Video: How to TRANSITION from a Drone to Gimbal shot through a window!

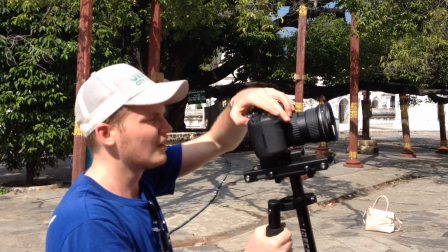2s
Hello, this is Steve from Unexplored Films and I've got a new tutorial video for you. This is an effect I tried recently.
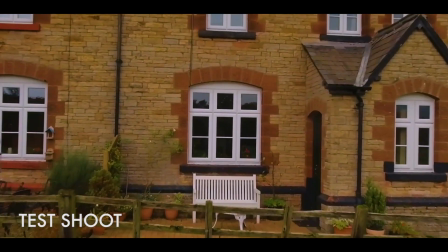9s
It's how to blend together a drone shot of an exterior of a building with a gimbal shot of the interior of a building.
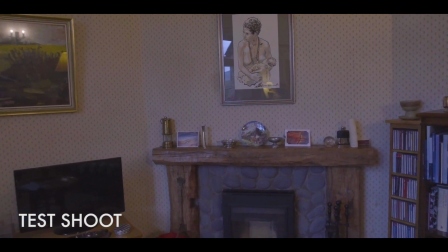16s
So this is a great way to showcase dramatically a real estate project or some kind of walk around tour of a building or even it could work for a short film,
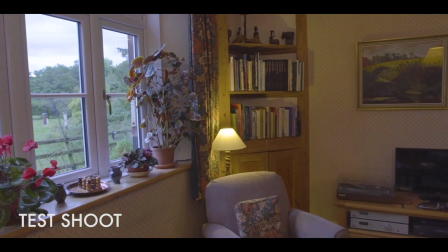23s
any kind of passion project as well if you're feeling like you want to challenge.
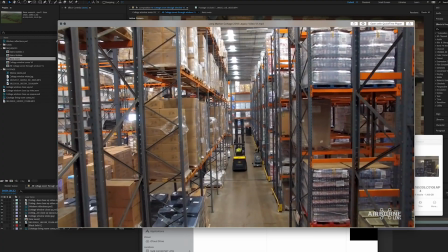26s
Now of course you could do this for real if you had a big open area to fly into but we wanted to try something
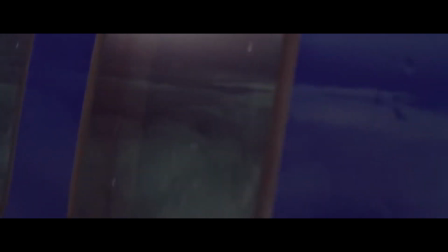32s
where you would actually morph through a window a bit like you'd see in a film for a dramatic stylish shot.
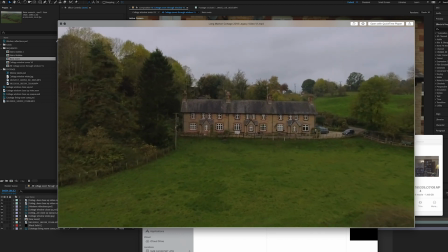39s
So essentially we're doing a sort of Birdman thing where you're blending two shots into one but you don't want anyone to sort of spot the join.
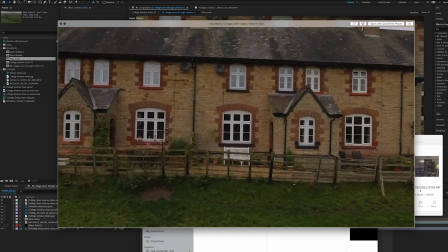45s
This was the test that we shot recently. It's still got a couple of rough edges but as a proof of concept we thought it wasn't too bad.
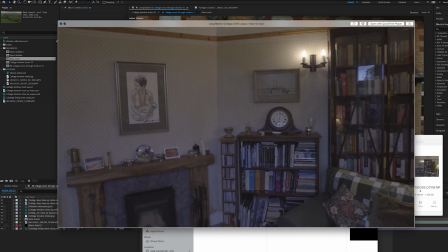51s
As you can see you fly in through the window and then the camera move continues via the gimbal.
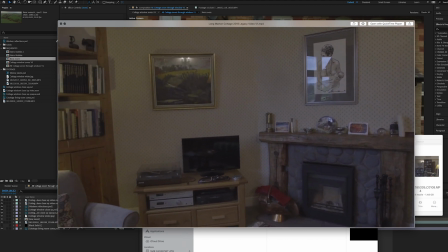56s
So how do you even go about trying this effect? Well the first thing we did was we got the drone shot.
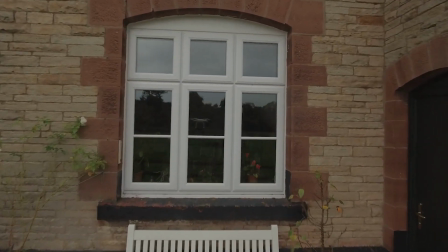61s
Now as I'm sure anyone who's done a lot of drone stuff will know it's easier to start with your close end and then move your drone away
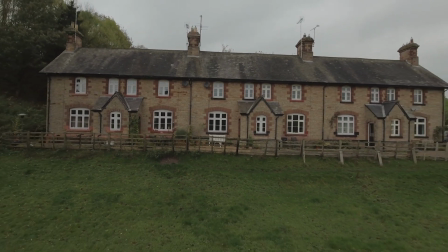70s
rather than trying to come all the way in from far and wide to some really specific point and line it up perfectly in the center of
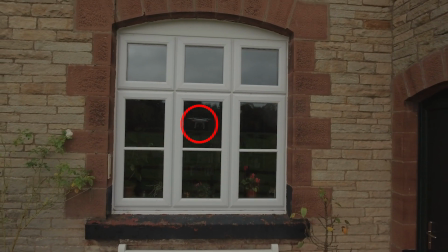77s
your camera. So that's what we did. We started here, in fact there's the reflection you can see of the drone and then we just backed the drone away as far as we thought would make for a good shot.
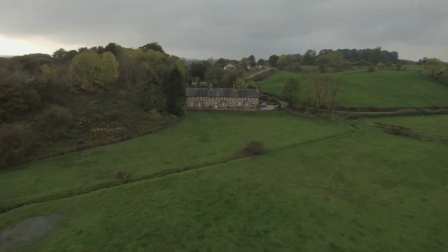86s
So the first thing we did was we had to reverse our footage of that. That's using time remap in After Effects.
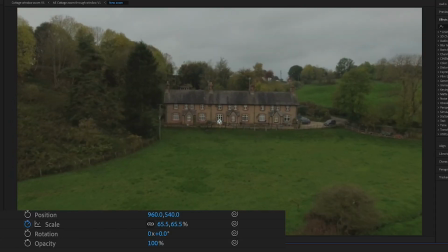92s
We also cheated a little bit because we actually added a slow zoom so that it looks like we're getting closer to the window than we actually did.
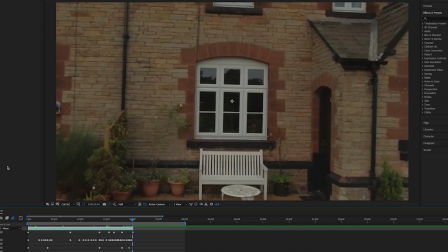99s
Because drones are quite wide we wanted to get a little closer to the window so that was the first part.
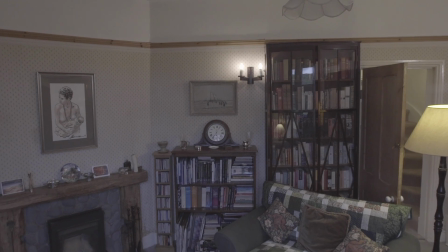104s
The second part was to film the rest of the shot inside so we just got as close as we to the window with a nice wide lens.
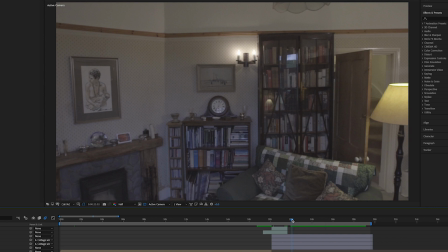111s
I think we were on a 16-35 on the 16 end with a handheld gimbal and then we just carried on doing the move.
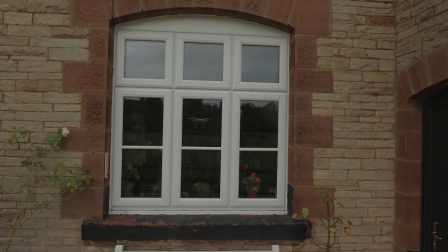117s
So how do you glue them together? To increase our zoom further we actually started using a still.
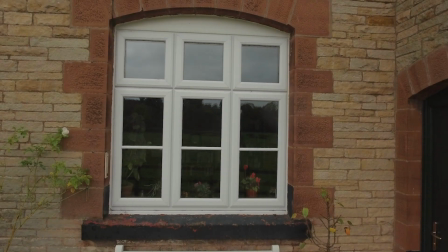123s
We just saved a freeze frame from the furthest our drone could get with our zoom applied because we wanted it to be steady.
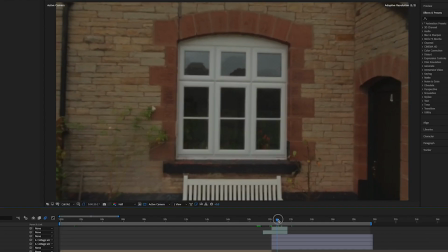129s
We wanted it to be lining up perfectly on the window. We didn't want to have the wobble of the drone flying around affecting the shot.
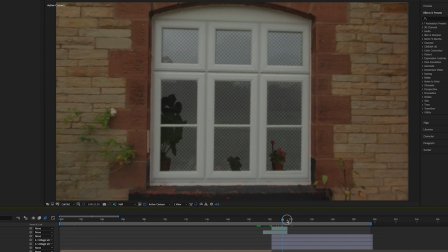135s
So from here onwards we're actually onto a still and as we get closer and closer, we just remove what's behind the window.
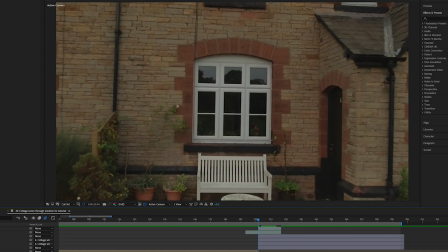142s
So having a window with some good sort of colour contrast is actually quite handy. We had a dark reflection behind and we had a light window frame.
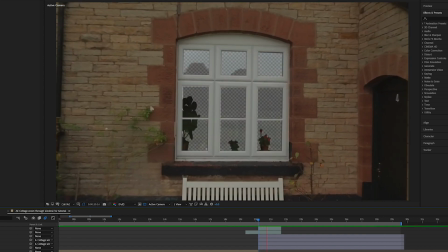149s
So there are several layers going on here. We have a layer at the back which is having the opacity turned further and further down so it gets more and more transparent.
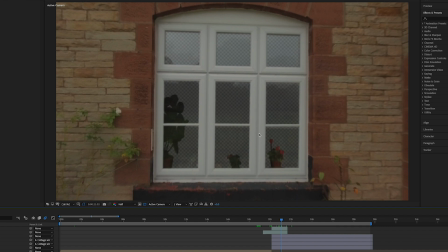156s
On top of that we have a window frame which stays as it is with the colour key. And then finally we have the brickwork as another layer because obviously we didn't want that to disappear either.
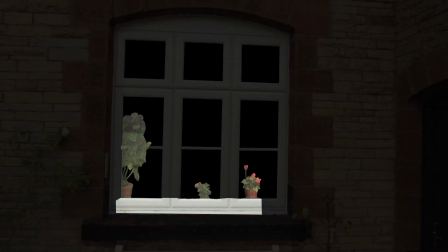165s
And we even remembered to keep the house plants there on the windowsill as part of the area that doesn't change.
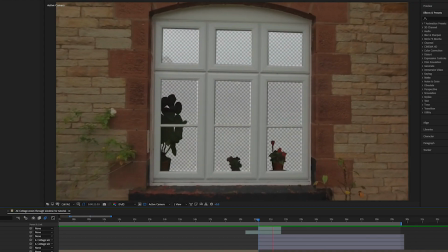170s
So as you get closer and closer and closer, everything stays the same except what's through the window.
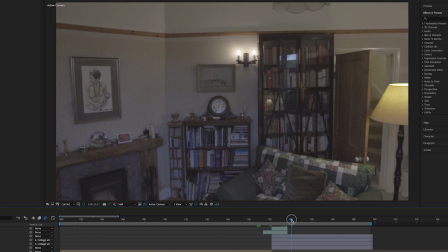176s
The next thing we had to do was to pick up with our interior image. Now again, we had the same issue here.
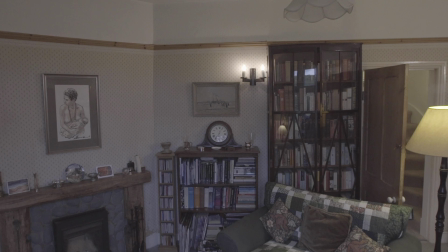183s
We couldn't get any further back than this, so we had to sort of create more of the living room than what you would actually be able to see.
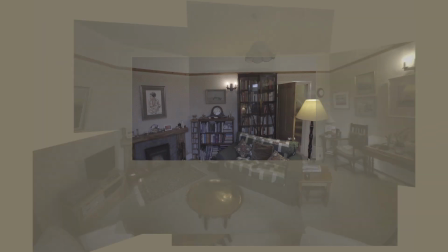189s
So we took a freeze frame of that and we combined it with several freeze frames pointing in different directions.
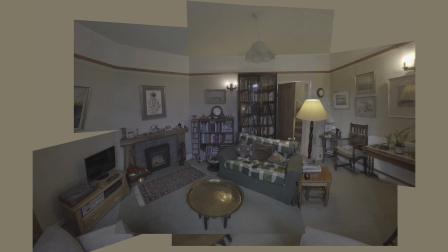195s
So this was our version of trying to create a kind of fisheye effect to see the edges,
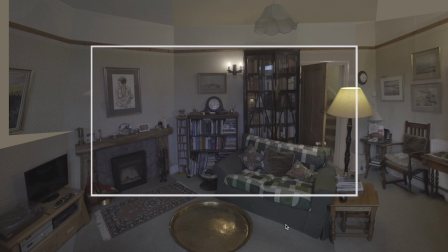199s
but without crucially affecting the middle image, because that's what you're going to have to cut to next.
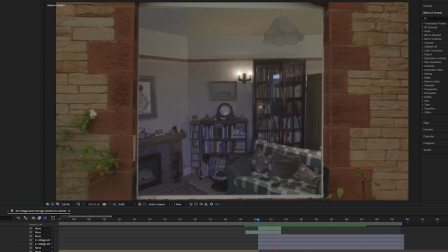204s
So this is what we did just in case you're seeing bits of the floor or the ceiling of the walls, just in that moment where you're coming through the window.
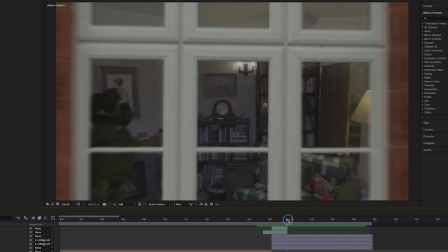211s
So here you're actually going from a still image to revealing a still image. So you zoom in, you zoom in, you zoom in to 100%, and now, now we've changed.
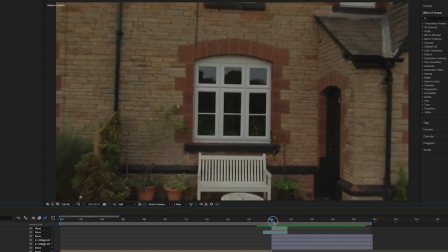220s
Now we're back to the footage. So you've gone from footage of the outside to a still to another still and then back to footage finally and you
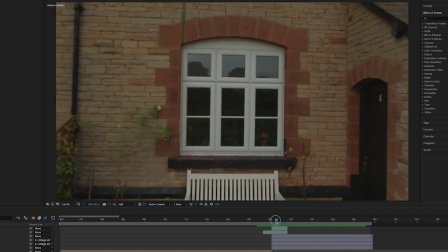228s
continue your move and you're parenting all of these layers together to a null object or just to one of the layers however you want to do it so that they're all not
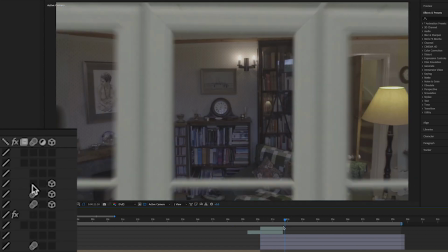236s
wobbling around they're all sticking together. And again motion blur helps with this like I've said in my other videos motion blur is your friend it really does help
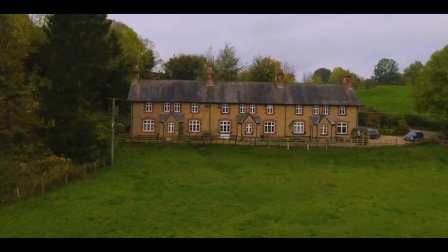244s
hide a load of messy edges and there you have it that was how we did our drone shot to
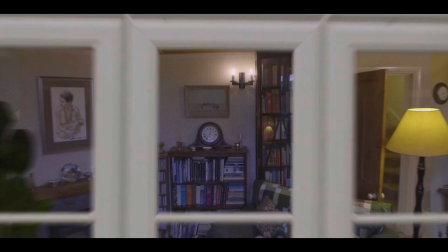249s
gimbal shot blend.